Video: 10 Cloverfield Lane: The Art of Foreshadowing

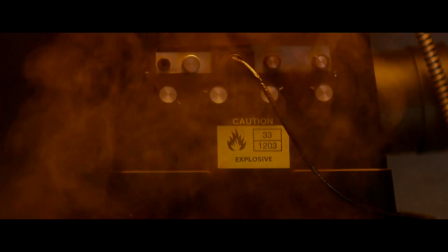270s
By following the Hitchcock rule and filling the frame with the explosive sign, this moment feels inevitable.
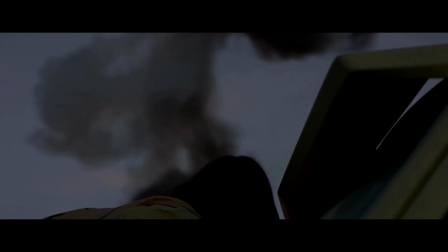277s
But micro foreshadowing doesn't have to be this close in time. Like this moment.
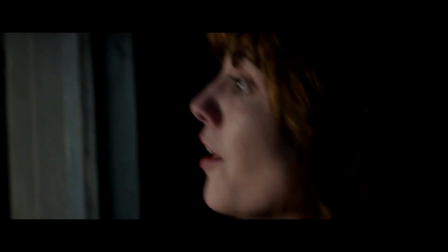286s There's a car! There's a car! I see a car! No! Here!
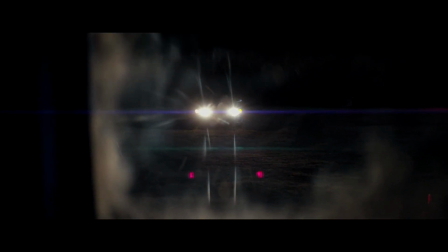295s
Now, seeing that car displayed so prominently, both visually and in the attention of the protagonist, gives motivation for later in the film, when the car serves both as a plot device to distract the alien and as Michelle's eventual mode of transportation off into the new world.
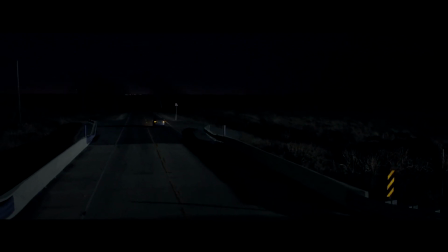309s
Sure, the alarm going off could have been the first time we'd seen the car, but seeing it 47 minutes earlier makes all the plot points surrounding it feel more inevitable and believable. We know that Michelle remembers the car and would think to search the woman for the keys to shut off the alarm.
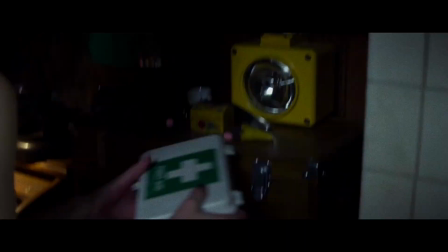323s
This whole movie is littered with micro-foreshadowing. In fact, you can almost assume that anything that is given a close-up in the first half of the movie will come back later in some way.
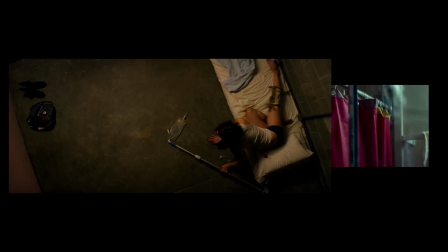332s
Nothing is insignificant. The paint pole used to hold Michelle's drip IV is used 58 minutes later to retrieve the duck shower curtain from the trash chute,
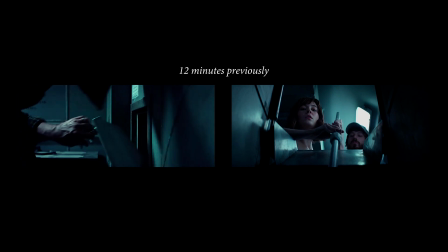340s
and the trash chute was introduced 12 minutes previously in a close-up and a wide,
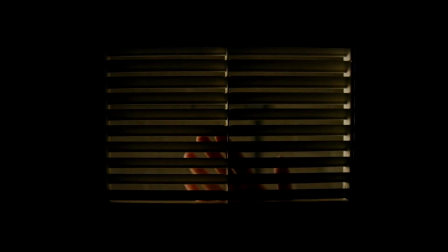345s
ensuring that we understand both its use and orientation. The vent in Michelle's room where she lights a fire during that first scene in the bunker comes
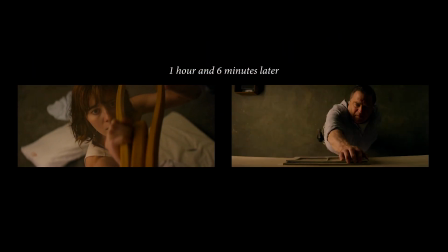353s
back an hour and 6 minutes later when Michelle hides her makeshift gas mask in that same vent,
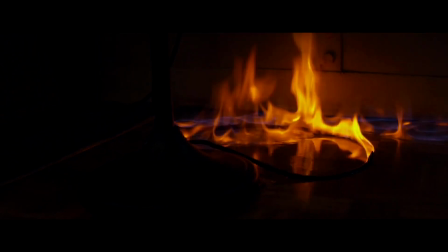358s
followed immediately by, you guessed it, fire. Now's probably a good time to mention that this is a bad robot production, and it's no secret that J.J. Abrams loves mystery.
And what I realized I sort of do in whatever it is that I do is I
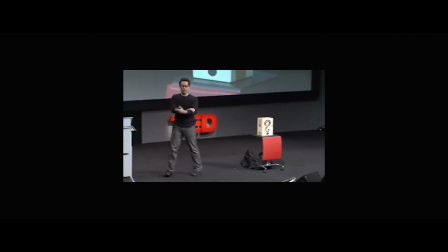374s find myself drawn to infinite possibility and that sense of potential, and I realize that mystery is the catalyst for imagination.
To me, mystery is the perfect way to describe it. Foreshadowing in film is like a detective novel, and the filmmaker's job, like the author,
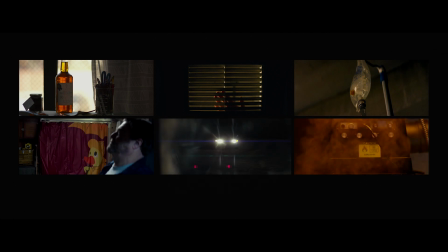388s
is to litter clues throughout the story, eventually pointing to Professor Plum with the acid in the bedroom.
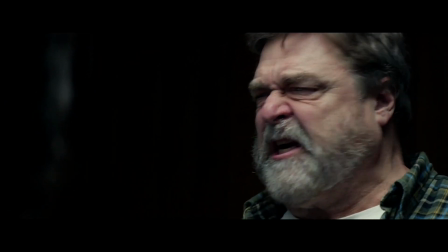394s Hey, Howard, just calm down. One chance!
Okay, one last thing, and feel free to disagree with me on this.
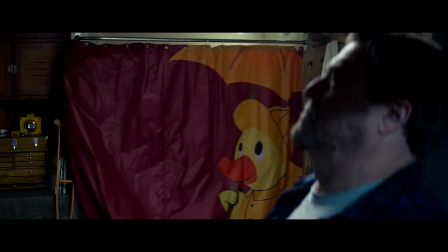401s
It's a stretch. The shower curtain. It's a duck, yes, but maybe it's more than a duck.
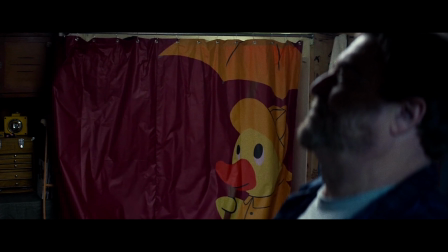407s
There's no actual rain in the cartoon. It's simply a duck looking up into the sky, wearing a raincoat, rain hat, and holding an umbrella. Sort of like, again, it's a stretch, but sort of like it's protecting itself from something falling from the sky.
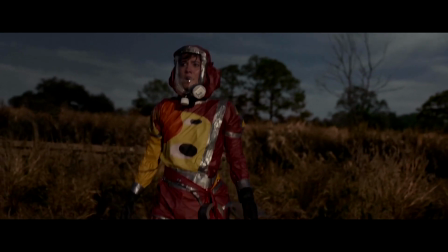423s
Sort of like it's foreshadowing its own final form as a MacGyvered hazmat suit, protecting Michelle from something falling from the sky.
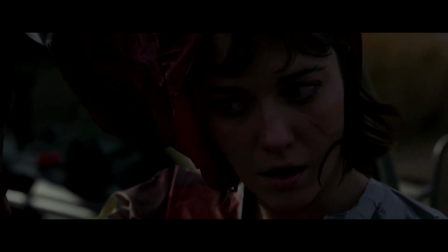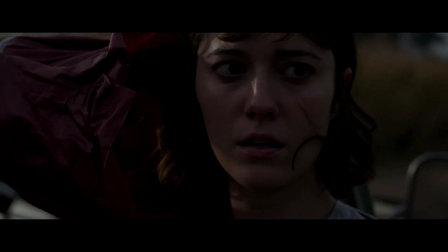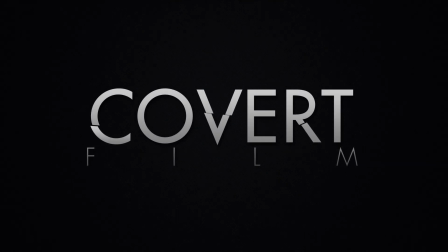442s
Hey guys, thank you so much for watching. This movie is hands down one of my favorites, even though I admit aliens in the last 10 minutes did ruin it for a lot of people. But this movie only has 4 actors on screen during the entire movie, and there's one main set for more than 80% of it, and I mean, to me, that's what clever filmmaking is all about. So let me know what you think of this movie and this video, and I will see you guys next time.